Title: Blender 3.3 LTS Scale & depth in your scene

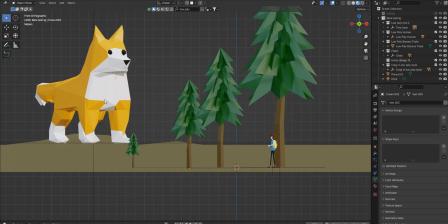4:09 Now we could kind of amp this up and give the corgi some more scale. And you could throw something else in the background. I think I'll try a rock first.
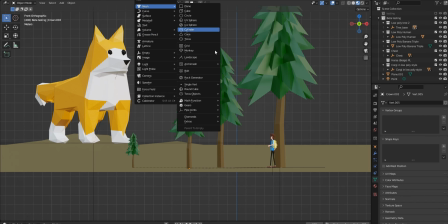4:23 Let's go in and I'll go to mesh and I'll go to the rock generator since I have that enabled,
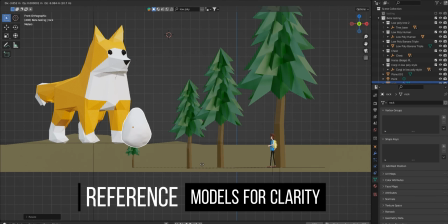4:30 and now I can just kind of make this big old rock and bring it down. Now that's pretty big.
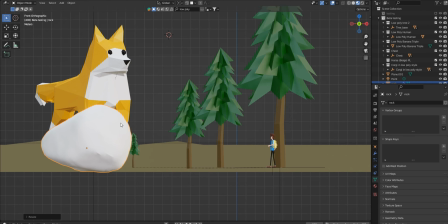4:39 I like that,
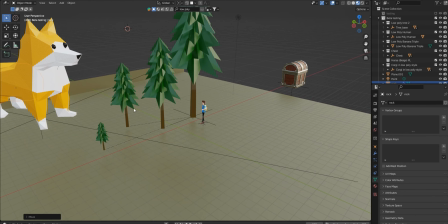4:42 and now I will move that behind said killer corgi and come back to that view.
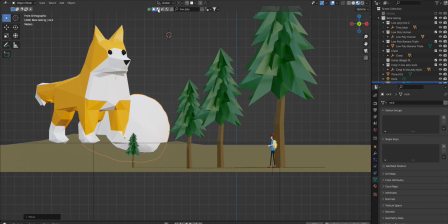4:50 It may not look like a rock. Alright, just for the tutorial's sake, that's bugging me so bad. I'm going to have to put a texture on that. Alright, so let's texture that and turn it into an actual rock.
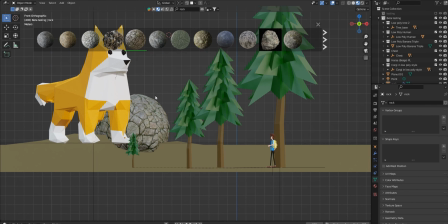5:03 There you go. So now you got this giant rock back there, and you can see that this corgi is so much bigger. And just for the fun of it, what we could do is actually throw in a house.
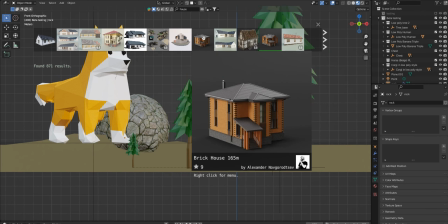5:20 I do know that some of these house models will actually just crash out Blender, so I'm actually going to save that real quick.
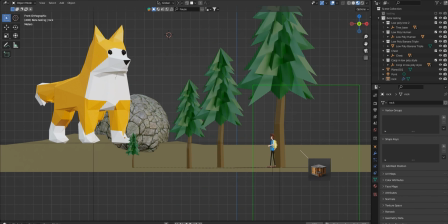5:27 I'll drop the house in, I think like right here.
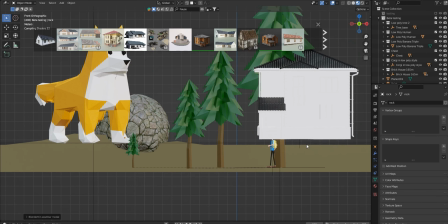5:32 I'll give that just a moment to produce itself.
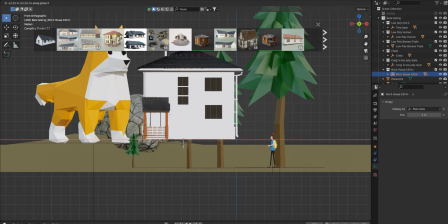5:38 I'll grab the empty, and we can move the house over here,
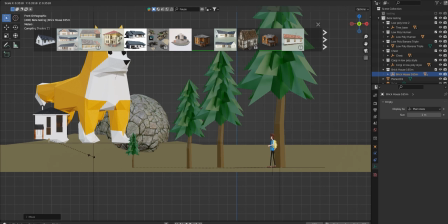5:44 and I'll scale it down something like that.
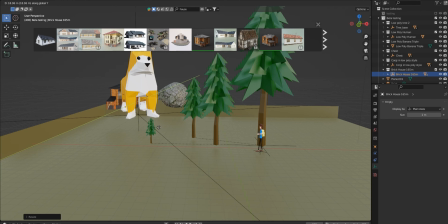5:49 G and Y to bring it back, and go back to my front view.
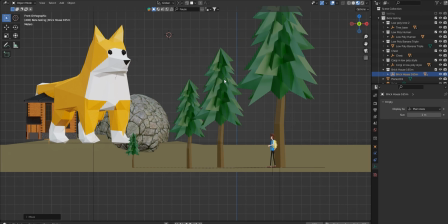5:55 And I didn't plan that, but he's got his tail, his whole tail end on the house.
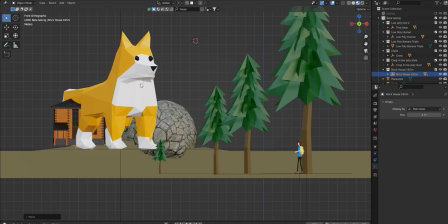6:02 Okay, so that looks good actually. And now you can see maybe he's chased this guy out of the house because he wants to eat him. But this gives you an idea of overlapping things for scale, because you wouldn't know the house. If the house is like over here, you don't know.
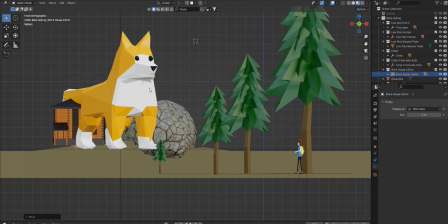6:19 But if it's like right behind the corgi, and or it's even smaller, you can see there's some distance there, then it gives your eye the perspective, and the human mind will accept that. Whether or not it looks totally realistic is completely irrelevant.
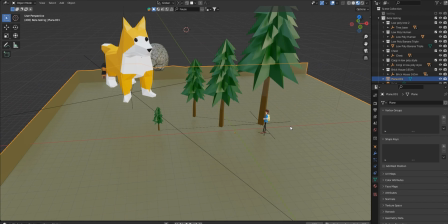6:37 What does matter, and my original tree and this guy, let me just hide this, grab this, G and Y. Okay, it's gonna bring, those are all copies, it's not trying to do it. What I can do is actually Alt-P and clear that.
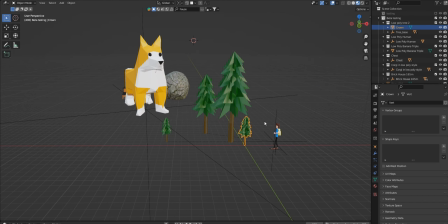6:56 And now it shrunk my tree down, but that's okay. So I'll bring this back, and now I can kind of freely move this around, and now it's in front, and now I'll give my my overlap here.
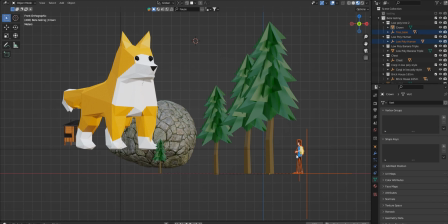7:09 You can see what's kind of going on. And now my guy needs to be back over here as well. And maybe he's hiding behind the tree a little bit, and you can get a scale reference, if you will, on him as well.
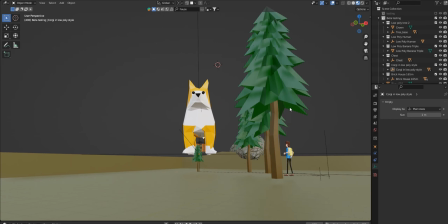7:25 And so now you've got this wonderful scene. And even so, in 3D, if you were to just kind of pull this up a little bit
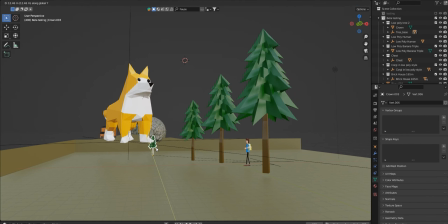7:33 and maybe rearrange the trees just a touch, then you can see where this is at. And it's just a matter of practice. So you need to fill your scene with enough
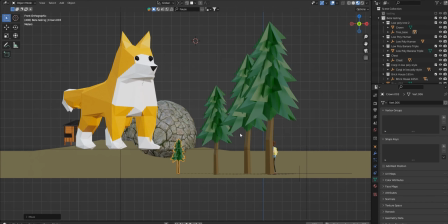7:51 information to give the viewer an idea of where things are. So you set up your scene that way, and that is setting up scale,
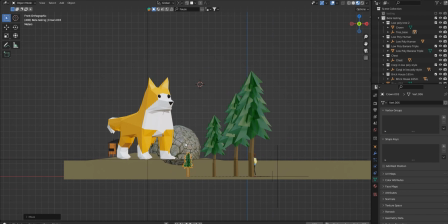8:01 and not just the scale of the overall scene, but the individual objects and overlapping. So it's super important.